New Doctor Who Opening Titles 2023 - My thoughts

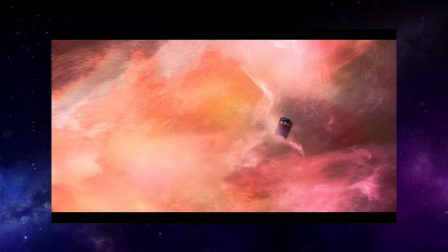I know some people have had an issue with that, but I kind of feel like it gives the feel of being in that space, like you're an observer on another ship and have just asked your viewscreen guy to zoom in on that weird blue box that just burst out of that nebula.
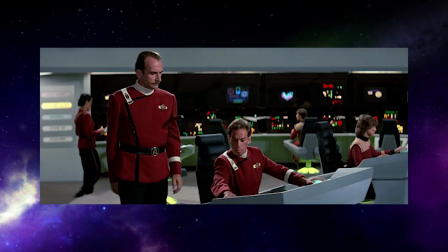Spaceships have a viewscreen guy, right? They push the buttons to make the viewscreen do stuff.
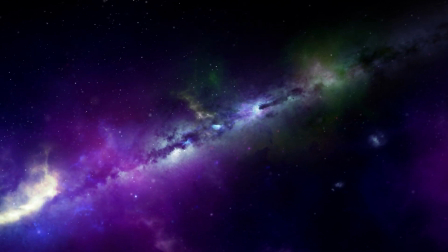That's gotta be a thing, right? Anyway, back to the titles because then we get what I think most people view
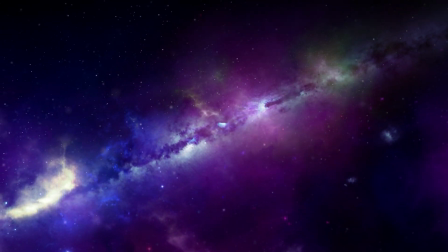as the biggest crime these titles make and I completely agree with them.
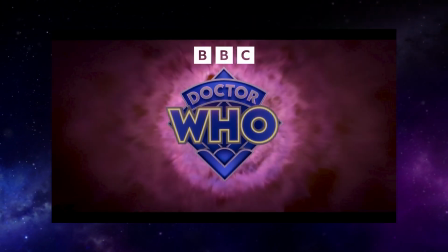The way the logo comes in. Or, as I've seen it referenced by many people, the logo PNG comes in, because it really does look like a flat PNG image file that's been keyframed for size, position and rotation to slightly spin in from the background to the foreground.
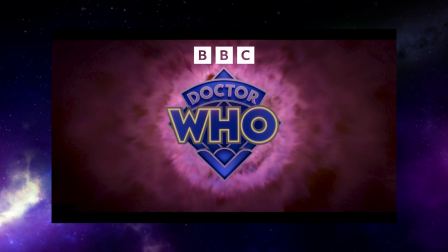No interesting actual animation on it at all.
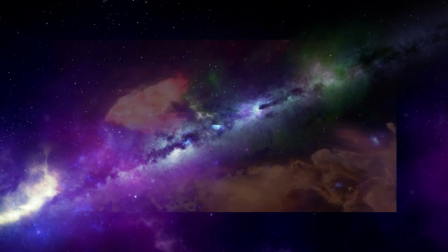It leaves with some good animation, no problem with the way it leaves the screen, but the way it enters, I do not like.
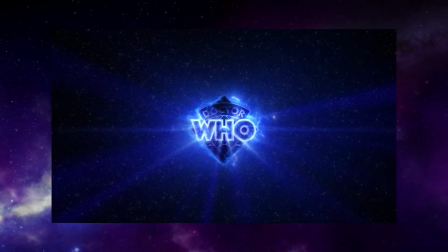The thing is, the BBC have released an animated logo appearing in a way that would have looked so
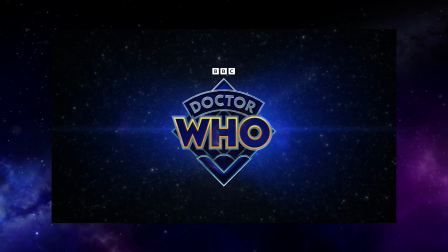good in this title sequence all the way back in 2022 when they revealed this logo for the first time.
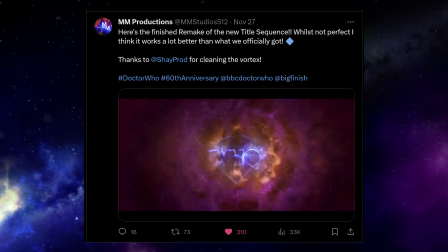And Twitter user at MMStudios512 has even edited that version into these titles and it's so much better.
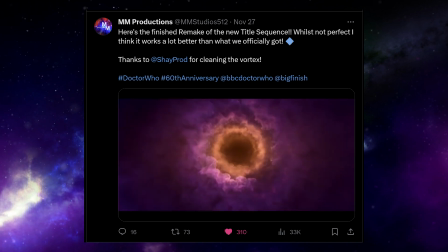I really hope that it gets a tweak for Shooty's series to become more like that.
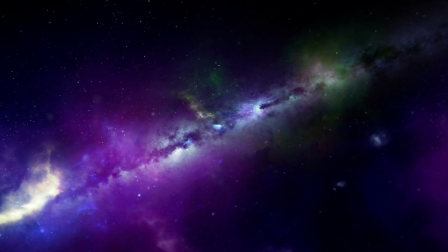So, like I said, it's a bit of a mixed bag, it's a bit muddled. What do you think of the new title sequence?
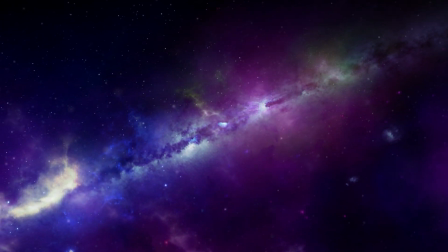What do you like? What doesn't work for you? Let me know in the comments below.
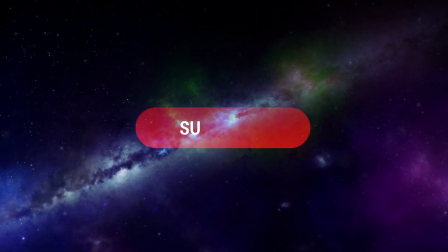And if you like this video, please give it a like, share it, subscribe for more like it and all that jazz.
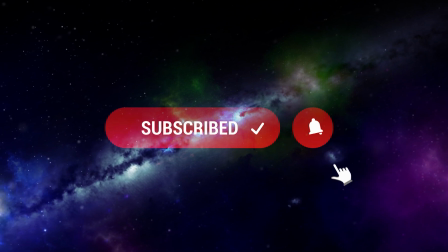Thank you for watching. Goodbye.